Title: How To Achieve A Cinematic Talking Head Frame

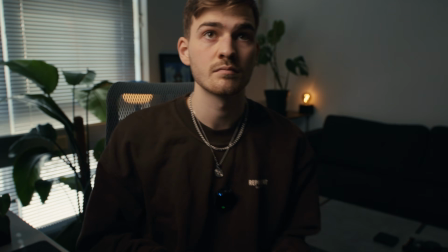(0:03)
I'm in my new studio and I've been here for about 2 weeks now.
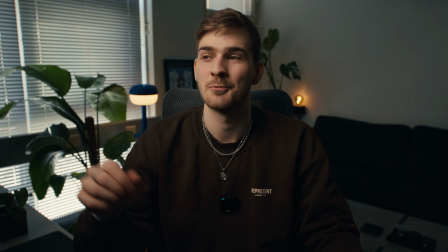(0:07)
If you've seen my last video, you maybe remember that I mentioned that I want to show you how I set up this whole talking head shot and how I light everything.
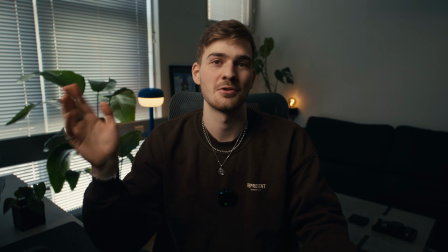(0:15)
So that's exactly what I'm going to do today. I'm going to show you how I set up this shot that you're seeing right now.
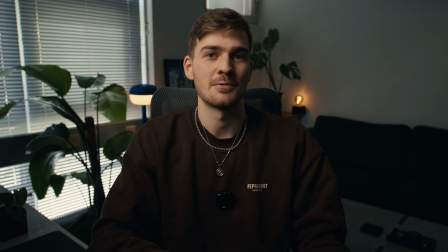(0:22)
Let's go a bit back in time to the point where I started setting up this whole shot.
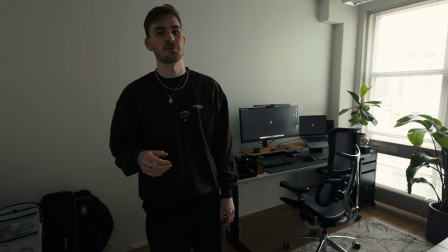(0:28)
I'm gonna start by setting up the camera so you can see what the starting point looks like.
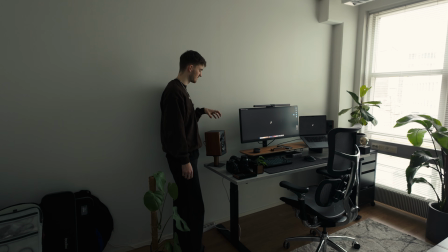(0:33)
I'm gonna put the camera right about where this speaker is, a little bit above, and then point it that direction.
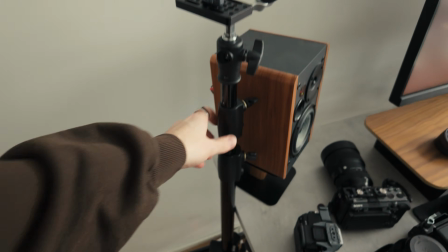(0:43)
So I have a Godox lighting stand here and then a Falcam magic arm with a
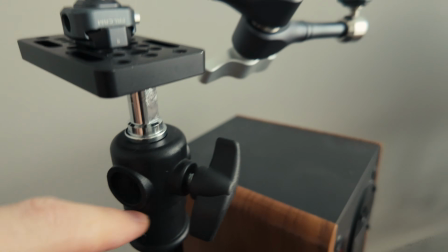(0:49)
cheese plate here just so I can attach it to this thing, and then I'm gonna put the camera on here.
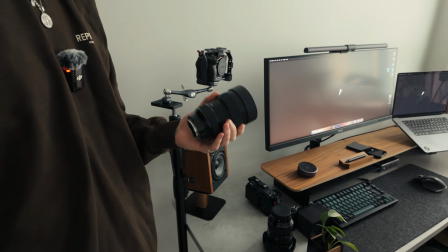(0:58)
The lens I'm going to use is the Sigma 14 to 24mm f2.8.
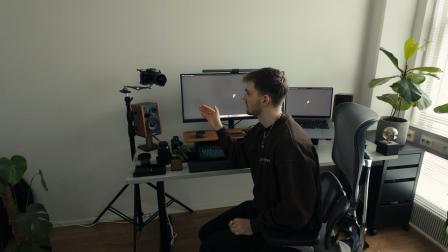(1:06)
I'm also going to add a monitor so I can see the image much easier and I don't have to look at the small camera screen.
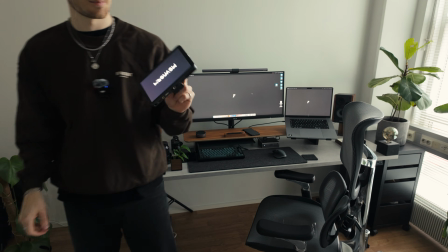(1:13)
The monitor I'm going to use is a Portkeys LH7P.
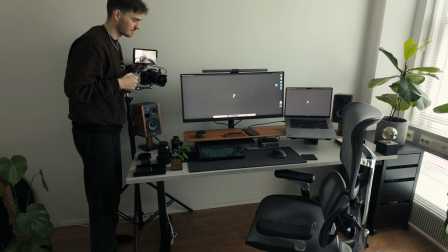(1:23)
I'm not sure if you can hear, but the monitor makes some crazy noise.
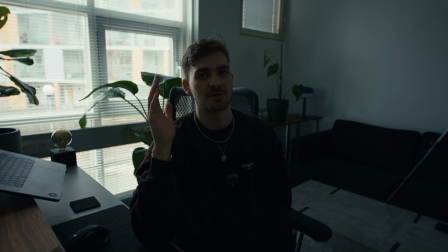(1:29)
Alright, now this is our starting position for the talking head shot.
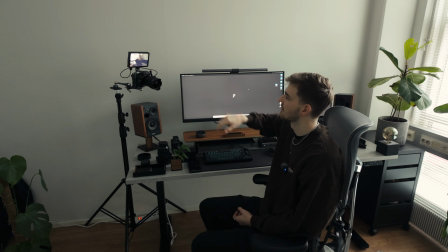(1:34)
I have the camera at eye level and the lens is at 20mm. Now I'm gonna start adding some lights. And I'm gonna start with the key light that's gonna light my face.
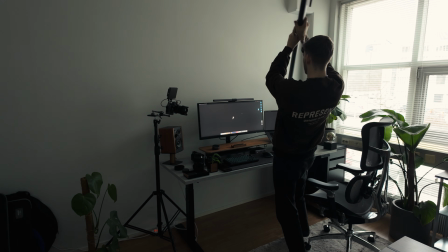(1:50)
This is not so easy as I thought.
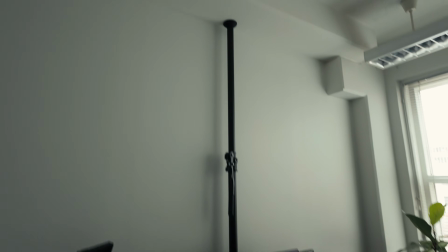(1:56)
Now I have the gravity pole in place, so I can attach the key light with the help of a super clamp.
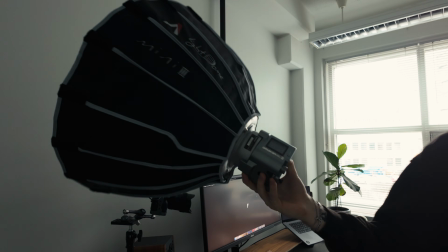(2:03)
The key light I'm going to be using is the Amaran 60D S with a Aperture Light Dome Mini.
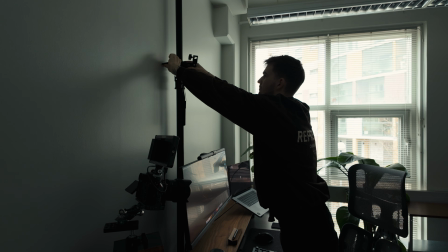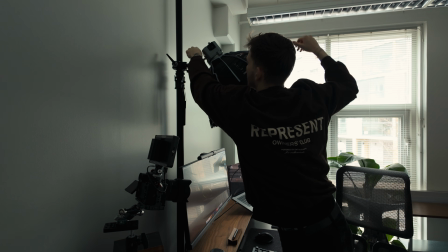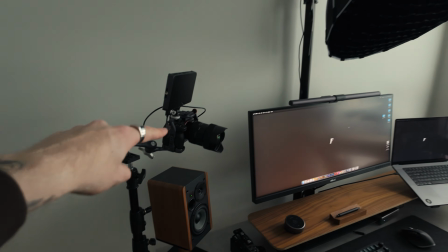(2:23)
Now I have the key light in place. Let's see how it looks through this camera. There's maybe a bit too much natural light coming in.
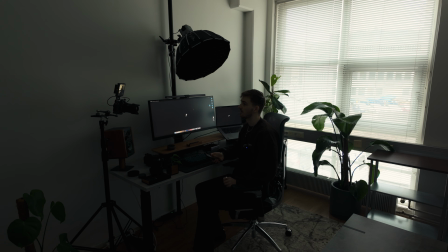(2:35)
That's better. Now let's see how it looks with the key light on.
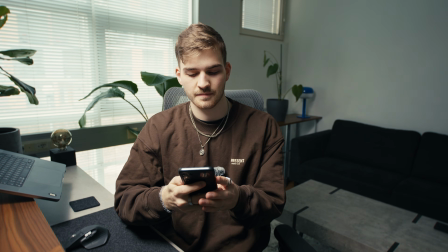(2:42)
It's a bit too bright. That's pretty good, I would say.
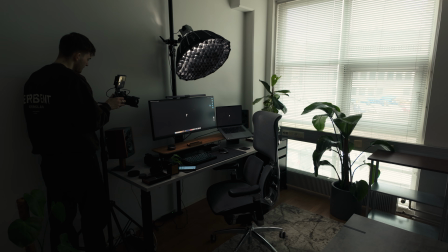(2:47)
Just making small adjustments to the composition. Let's see the before and after without and with the key light.
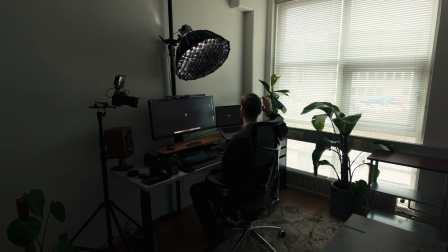(2:57)
The reason why I chose to put the key light on this side is because the window light also comes from the same side, so it motivates that light.
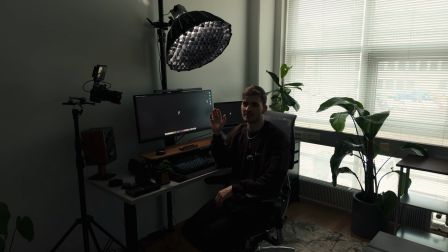(3:05)
Next up, I want to add some small practical lights and see how that looks. So I have this one I can turn on.
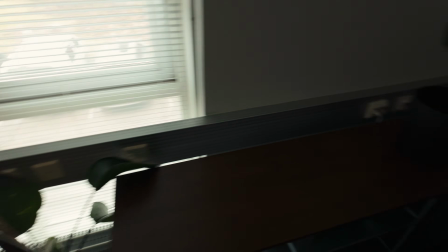(3:14)
There you go. And then I also have this one in the background that I can turn on.
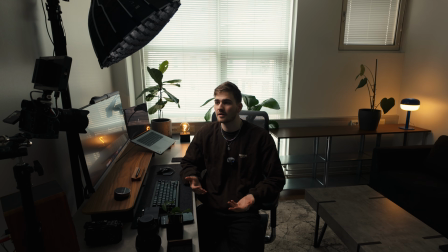(3:22)
Boom. Yeah, I like how the practical lights look in the background.
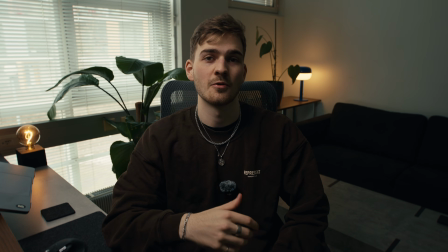(3:27)
Gives a bit more character to the image. And now, because I have this practical light in the background,
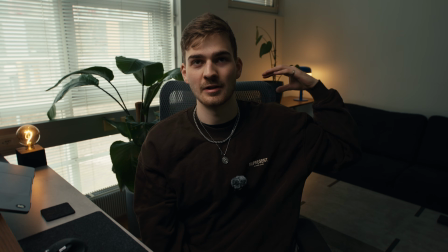(3:32)
it would make sense to motivate that light with some rim light on this side on me, so I think I'm gonna do that.
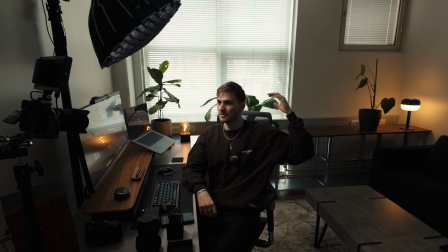(3:39)
It's gonna be really subtle, but it's gonna help make me pop from the background a bit more.
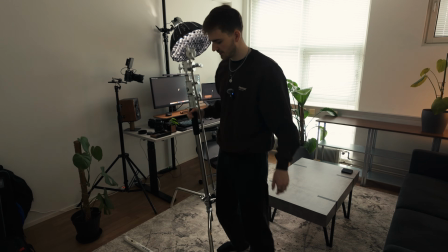(3:43)
So the way I'm gonna add the rim light is to take a C-stand and then a
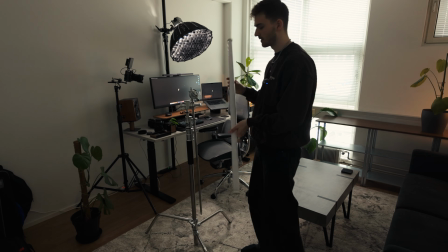(3:48)
LED tube and attach it on the C-stand and then have it hanging from here.
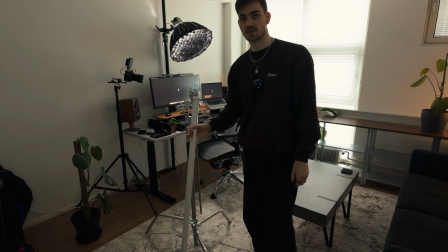(3:54)
Let's see if it works.
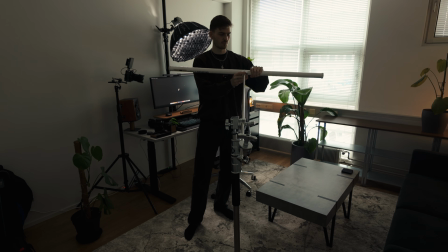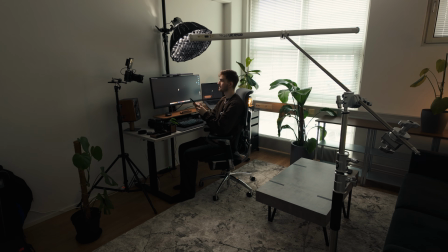(4:04)
All right, let's see what it looks like. So it's pretty bright.
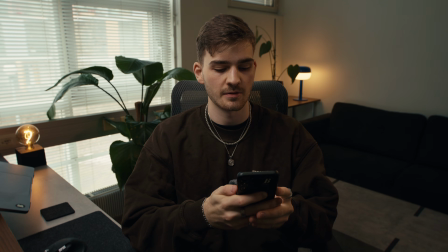(4:11)
I'm gonna turn it down.